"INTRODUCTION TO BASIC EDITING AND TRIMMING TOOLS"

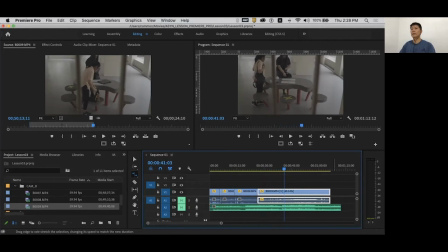This is something like your speed and duration, but you can see the effective change on the timeline. I hope this explains the 3 different tools. So now, how do we effectively make a cut as per what we envision? So let me quickly do a quick cut to demonstrate to you.
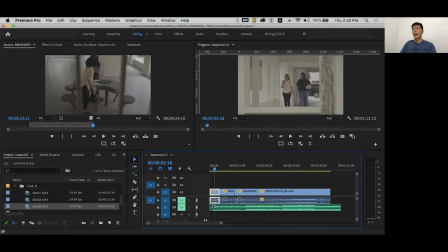So at the point when you are editing, usually you will have a storyboard with you because the frames itself will indicate how the movement will advance. So we should anticipate the action to cut it properly.
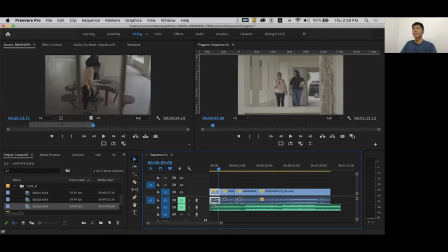So for this case, for example, if I were to start here, okay, if I were to play back now, it seems too long already, right? So the timing is off. So what I need to do is I need to define exactly which part I want it to start.
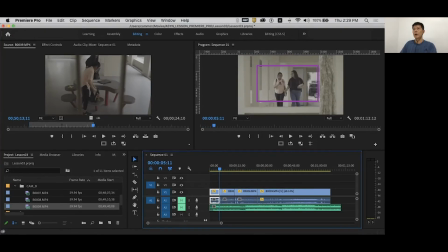Do note the girl in pitch top is actually showing the phone to the friend. So what I'm going to do is that before she starts showing, this is where I want to start. So what I'm going to do, I'm going to shorten it. Okay, after I shorten it, or so-called I trim it, there's an empty space here.
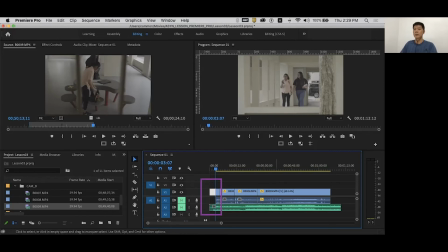There are 2 ways for you to snap back to the start of the sequence. One is to select all the clip. Then you just need to move to the left. Or select the empty space here where the video track is and delete. They'll just snap it for you. So what I have done now is I have effect the change for my first clip.
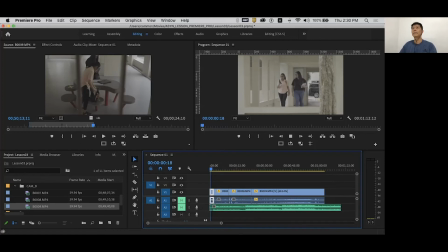It seems a bit abrupt Okay, after she show, I want them to walk slightly further. So for this case, I would want to use the rolling edit tool.
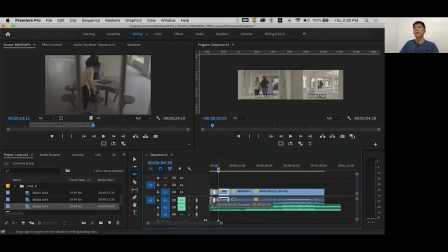By pressing B, I can actually forward a little bit more to show that after they show, they are about to turn.
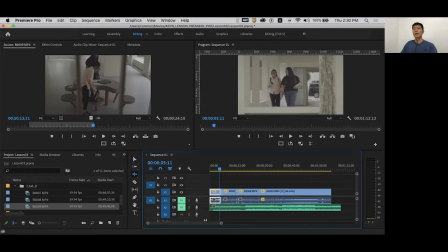Okay, once they are about to turn, I think that should be sufficient for me to cut on action. So once they turn, I want to hasten the way they walk. So how do I hasten it? So I need to envision where do I want to show them walking to.
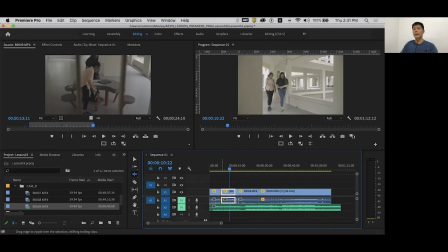So for here, I am going to use the rolling edit again. I'm going to cut to the in point to here. So let's play back again.
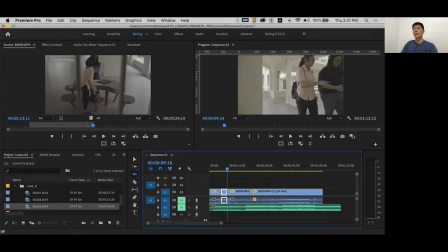Okay, at least they are walking towards to a common ground. After walking, after that, I need to show the low angle of where they are walking. So as you can see here, it's a bit delay on the third clip.
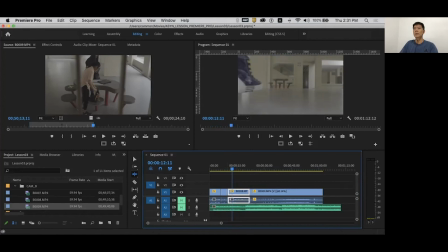So what I'm going to do is I want to show the foot about to touch on the ground. So maybe somewhere around here. So I'm going to use the rolling edit again, cut to somewhere here. And if I were to play back,
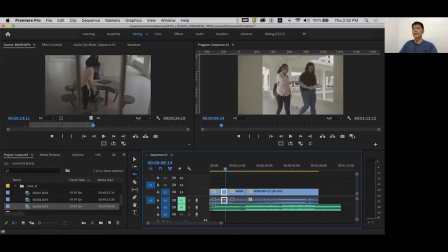okay, so I got to time it in a way that it looks like it is a seamless cut. So I feel that when she's lifting her right foot up, this is quite good where I should actually cut it. So I'm going to trim the end point. So what I'm going to do is I'm going to refine the cut again.
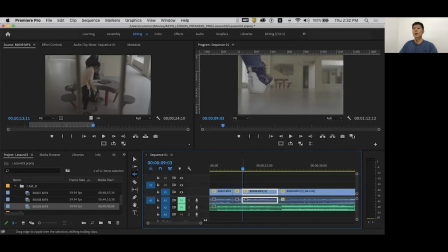So perhaps the shoe should come in already. So I'm going to trim it a little bit and play back again.
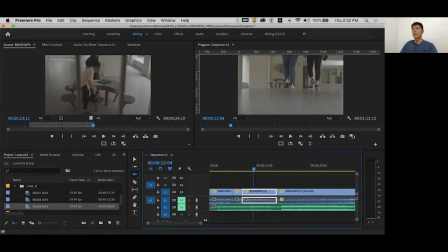So what I'm going to do is, as the passageway is a bit long, can you imagine I have to wait until they walk all the way to the table? I'm going to cut it somewhere around here. Huh? So watch again. So once they walk past, somewhere around here, I'll stop the action.
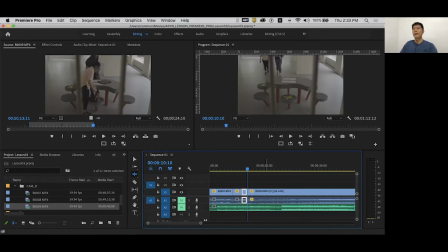So I'm going to trim it over here. Then next is I need to have that film continuity. Where do they walk to? Okay, so remember this clip has been slowed down. So what I'm going to do is I'm going to right click again.
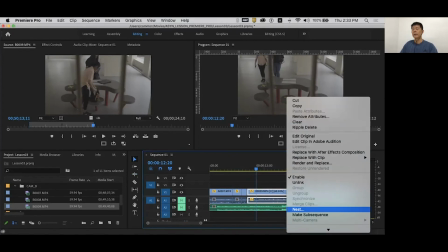If you have slowed down in using the Red Scratch tool,
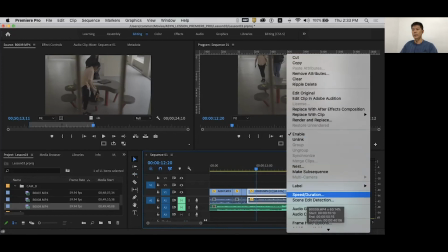you can always revert back the original speed through speed and duration. So I'm going to put back to 100%.